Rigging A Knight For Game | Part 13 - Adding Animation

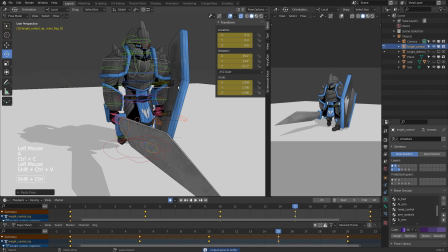[8:11]
I can select everything, do control C, and frame 15, shift control V. Good.
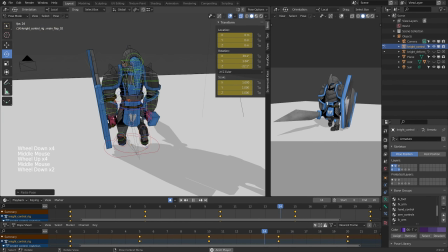[8:16]
So that's looking a little bit jumpy still. I'm not 100% happy with it, but I want to move on to the next animation just so that I'm doing a couple here.
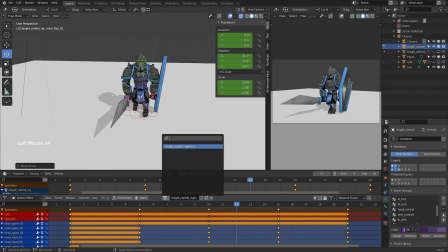[8:26]
So this is my walk animation. So I'm going to flip it to action editor, and I'm going to rename this to night walk.
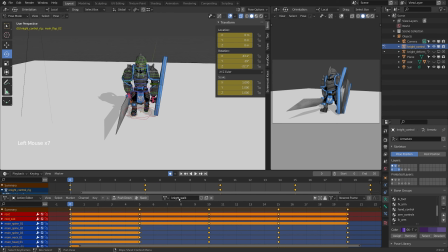[8:36]
Now Blender is interesting the way it deals with animation actions. So this is an action on this character, and it has one user that user being my knight character so
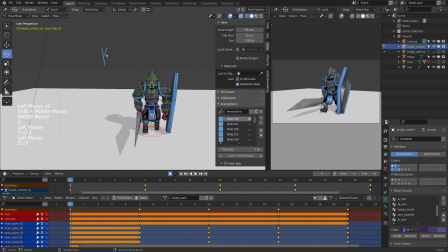[8:48]
knight walk right now is one animation I want I'm also going to add knight idol and they're both going to live in this file but as soon as I remove knight walk from this rig it's not going to have any users and it's going to become orphan data
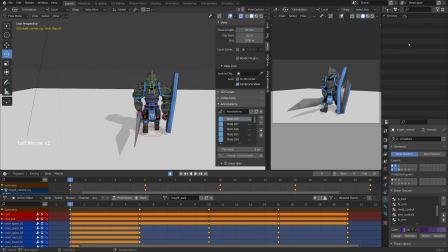[9:07]
so I'm going to flip to my orphan data tab here and notice they just have a bunch of brushes in here. As soon as I click on this little X right here, that action is going to appear in my orphan data as Nightwalk.
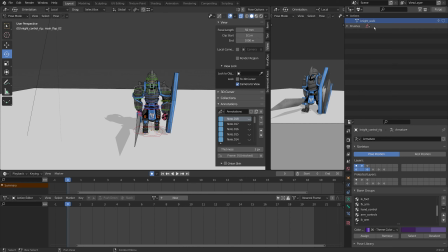[9:22]
If I were to close Blender and reopen it, I would lose this file. I wouldn't be able to switch to it, unless I click on this little shield right here. This little shield makes something called a fake user, and now this has a user in the file that isn't being used by any of the rigs.
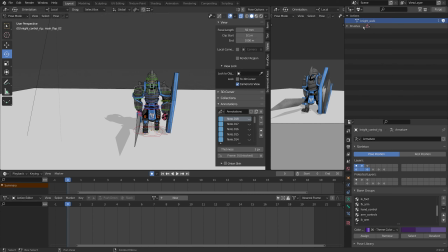[9:37]
Just something to be aware of if you're working with multiple animation actions and you want to keep them around for later on.
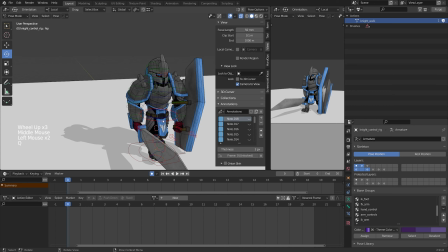[9:44]
Okay let's add one more action. I'm just going to select everything and zero it out.
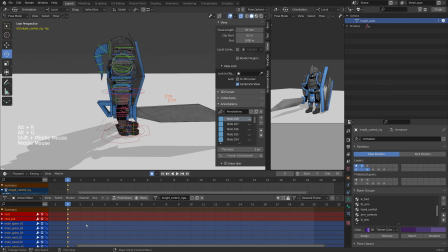[9:49]
Now as I zeroed it out it did add a keyframe here which is fine and I'm just going to change my start and end to 0 and 100 and this is going to be my idle animation.
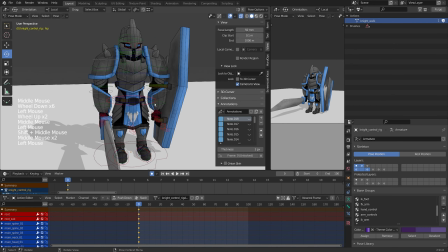[10:01]
So I'll do a first frame here and I'll just pick a fun idle pose so you probably drag him down just
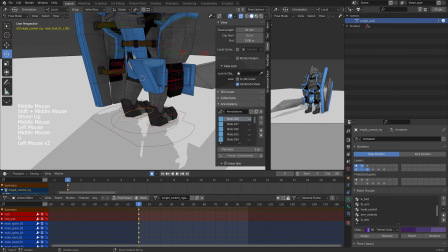[10:07]
make him a little bit more relaxed and push out the foot here and push out the foot here.
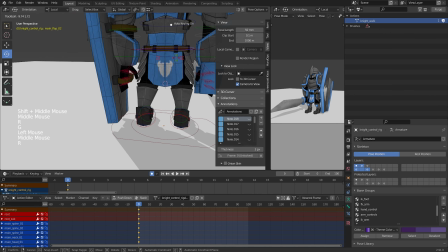[10:15]
I'll just counter that out.
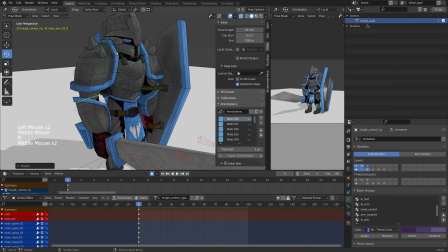[10:18]
Let's give them a little bit of a bend in the elbow and a bit of a bend in the clavicle as well too.
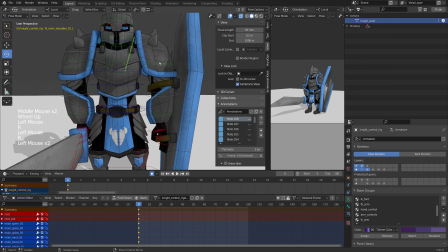[10:26]
I usually activate the clavicle anytime I activate the arm. Usually I'll do that a little bit more than the actual shoulder control as I'm just playing around with this.
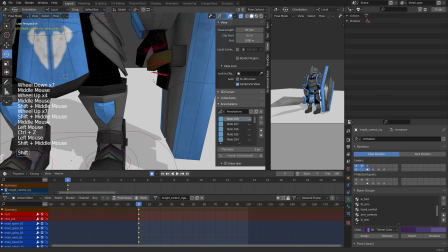[10:36]
Okay so I'm liking the way that's working. Again I'll just grab the hand controls and just rotate them on the Y app.
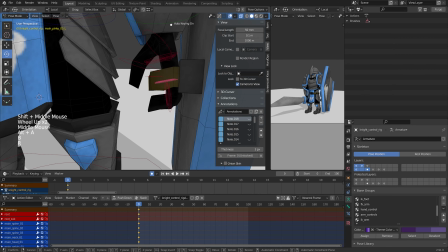[10:43]
Do the same thing with these four here. And I'll do the same on the sword over there too.
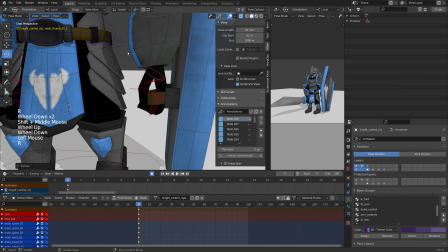[10:49]
I'm just gonna fix that thumb before I go over.
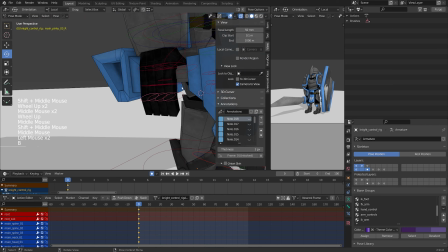[10:53]
Now there are ways that I could have just copied this from the other animation pose. At this point it's just quicker just to grab it over and copy it.
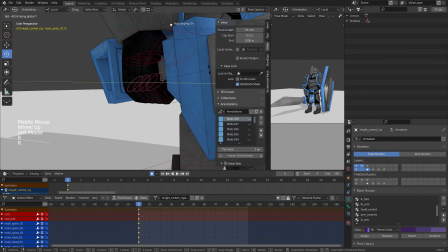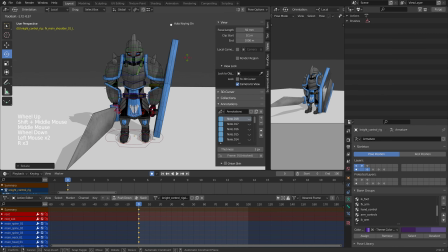[11:07]
It's looking cool. I don't like how far that arm is out. I'll just drag it down a little bit. It's just looking a little bit low energy there.
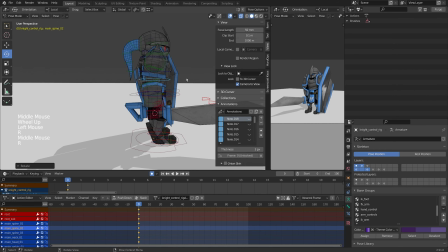[11:14]
I probably won't activate the spine controls for this test. I'd probably grab those later.
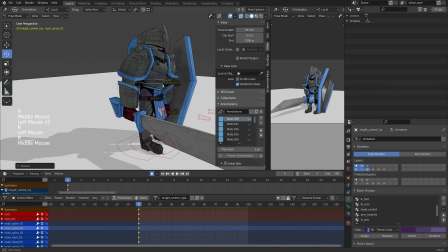[11:19]
If I pass it off to an animator, I'd have them activate them a little bit more.
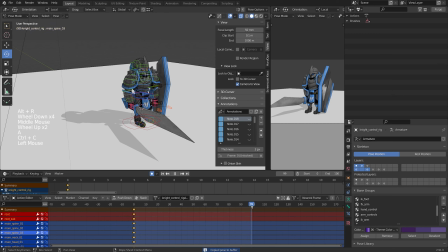[11:24]
Okay, so that's looking good for frame zero. What I'm going to do first of all is copy that to frame 100. So for this idle animation, I just want a little bit of keep alive.
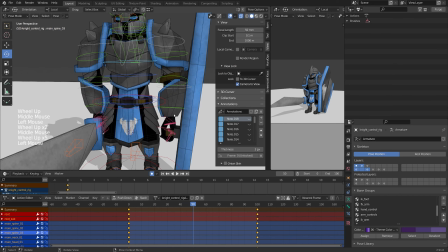[11:32]
So I could go to frame 50, and I could just pull the hips over,
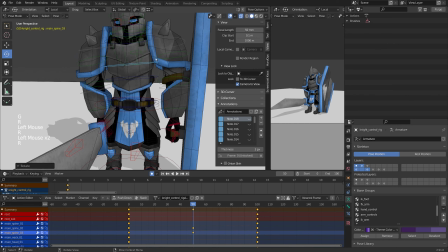[11:36]
give it a little bit of rotation, add a little bit of a rotation in the spine and maybe a little bit down clavicle as well too. Just something to keep the character alive when they're not walking in space in the game engine.
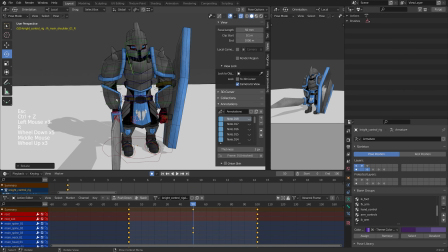Cool. So there's my two poses right there and now it's a little slow so over a hundred frames it's like almost like a big breath it's looking okay.